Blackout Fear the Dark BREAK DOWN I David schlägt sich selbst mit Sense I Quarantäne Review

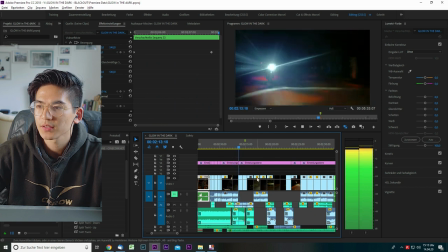[8:04]
jetzt gibt es so eine art verfolgungsjagd im wheelie ist ja klar
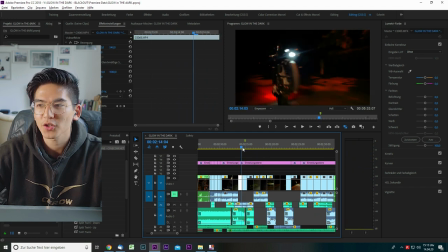[8:10]
diese szenen hier alter gruseligste erfahrung in meinem leben also ihr müsst euch vorstellen ich glaube ich natürlich mit helm
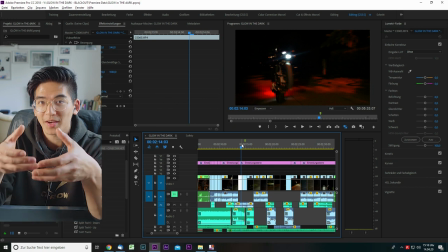[8:19]
mit der kamera in der hand also meine beiden hände hatten dann die kamera
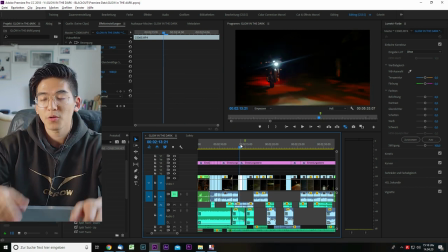[8:24]
und den fahrer vor mir und da machen wir diese verfolgungsjagd szenen halt in der dunkelheit weil ihr seht ja hier in dem video da ist gar kein licht
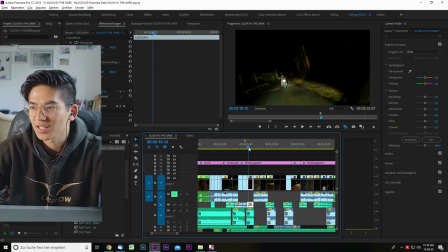[8:33]
außer das von den bikes und ich habe dieses hier wirklich handheld gemacht einfach als beifahrer auf dem motorrad also es war wirklich verfolgungsjagd und ich als beifahrer auf dem motorrad holy shit aber ganz
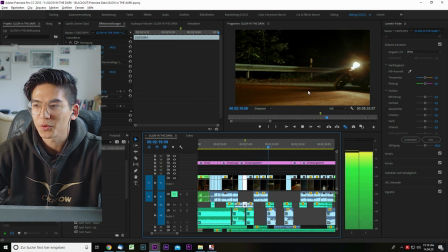[8:47]
geil das feeling ist auf jeden fall da ist hier wieder aus dem autobahn ich entsteh neben der straße
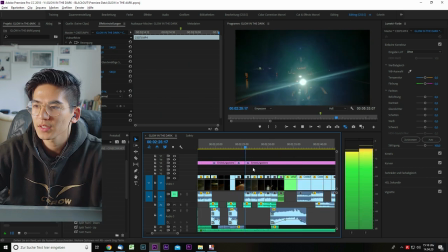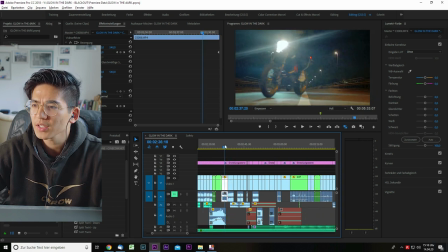[9:00]
die lichter die rumspielen auch geil und hier falls ihr mal die komposition
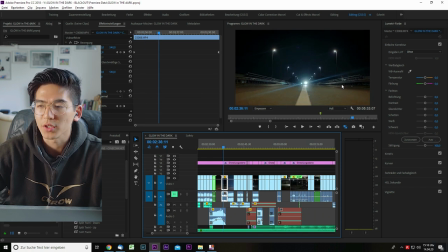[9:05]
falls ihr euch dafür interessiert wie ich dieses bild komponiert habe es ist ja schon absicht wie seht die straße bzw der horizont liegt nur im unteren drittel und das ganze was hier schwarz ist ist halt so erdrückend und man konzentriert
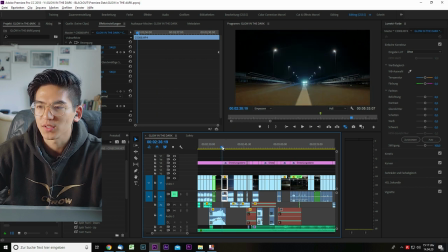[9:21]
sich ja sehr stark nur auf die lichter also man führt das Auge quasi zu diesen Lichtern. Wenn ihr euch vorstellt, hier waren die ganzen Linien, die eh schon zur Mitte führen.
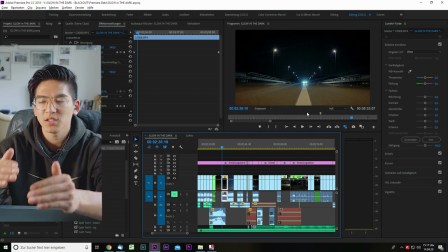[9:28]
Diese weiße Linie, diese Linien hier, diese Linien hier, die führen alle quasi in die Mitte ins Bild rein, beziehungsweise hier unten rein, da auch die Lichter sind. Und dann hier der ganze schwarze Raum, das nennt man Negative Space. Und diesen Negative Space habe ich mir zum Nutzen gemacht, indem ich eben das Bild nicht so ausgerichtet habe,
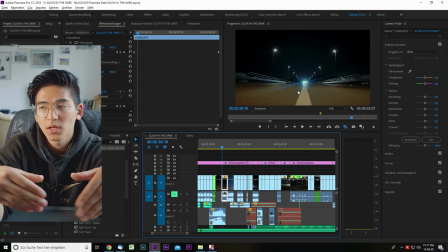[9:45]
dass der Horizont in der Mitte des Bildes ist, sondern im unteren Drittel. Weil was das macht, ist, dadurch, dass hier so viel leerer Raum ist, guckt das Auge da auch nicht hin. Das ist halt so viel gleichmäßiger leerer Raum. Uninteressant im Prinzip fürs Auge. Gleichzeitig aber macht es eben das, was hier unten passiert, viel interessanter.
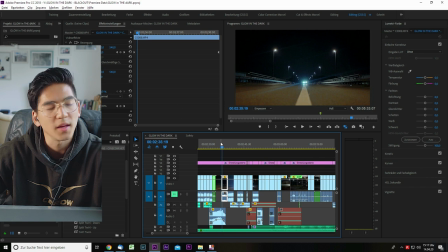[10:05]
Und das ist das Geile an Negativ Space. Kann man an so vielen verschiedenen Stellen so geil nutzen. Wirklich.
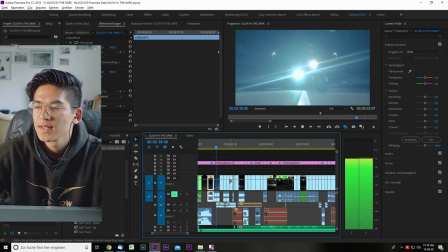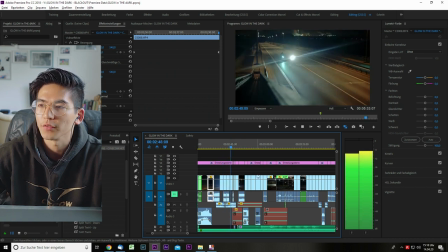[10:20]
Eine geile Münisszene, eine geile Verfolgungsszene. Mal von der Brücke oben.
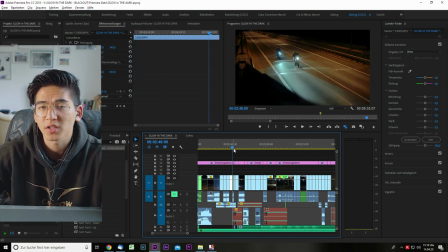[10:25]
Eine Scheiß-Szene während der Fahrt. auch immer schwierig aufzunehmen, diese Close-Ups lehren des Fadens, dieses, ich weiß nicht, ob Leute das so richtig registrieren eigentlich im Video, wenn die das sehen, aber ich gebe mir da auch immer richtig Mühe,
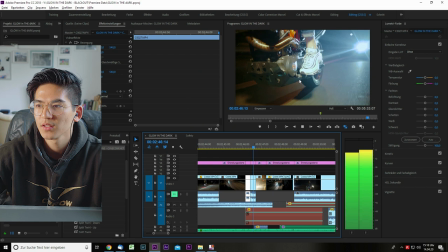[10:37]
dass ich diese Szene natürlich naile und zwar Kupplung ziehen, schalten, Kupplung los, go!
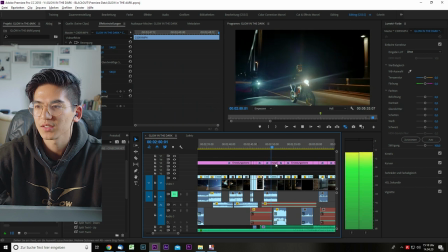[10:43]
Also das ist einfach fürs Feeling, finde ich halt geil, das fühlt sich auch mal drinnen.
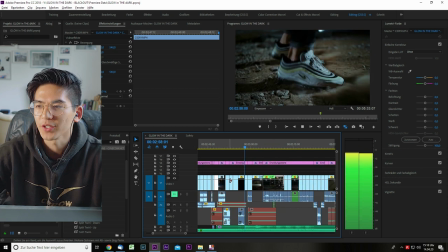[10:51]
Da war es doch schon mit den Fasszielen eigentlich. Und jetzt geht es rüber in diese Lagerhalle. Auf einer meiner Lieblingsspots. Und da kommt er da schon, der David.
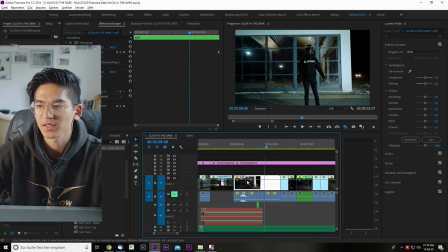[11:03]
Zack. Wieder seine Transformation. Oh, was war das denn? Da fehlt glaub ich einfach ne Videodatei. Scheiße. Äh, ja. Also das könnt ihr dann im Originalvideo sehen, weil... Anscheinlich fehlt hier was. Äh, jedenfalls... Hier passiert irgendwas.
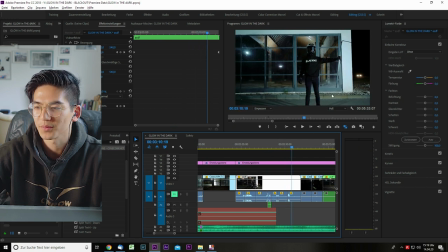[11:20]
Und dann... Kommt seine Sense. Nice.
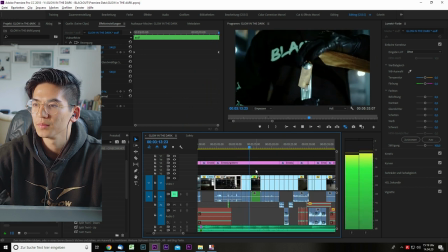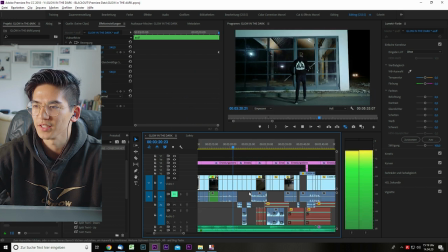[11:28]
Helm weg und jetzt gehts rein in die Lagerhalle um Serum zu transformieren in einen Zombie.
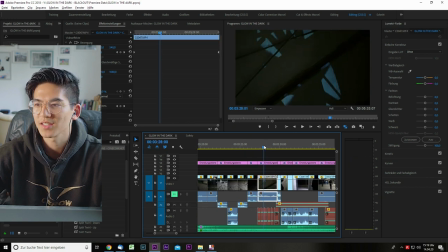[11:41]
Also wie gesagt, ich vergesse auch niemals diese Establishment Shots hier, das ist auch vom Feeling hier. Man ist in dieser Lagerhalle und da ist so dieses, keine Ahnung, dieser Propeller da, voll geil und dann dieser Schatten davon vom Mondlicht. Choco-Sell. Mega nice.
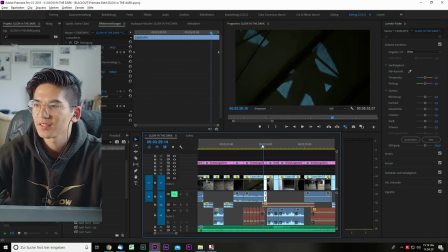[12:00]
An dem Licht läuft einer vorbei, zack, und quasi so eine Art Storytelling-Transition. Irgendwie, man läuft, und man läuft. Geil.
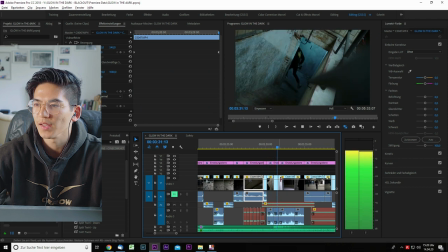[12:11]
Nice.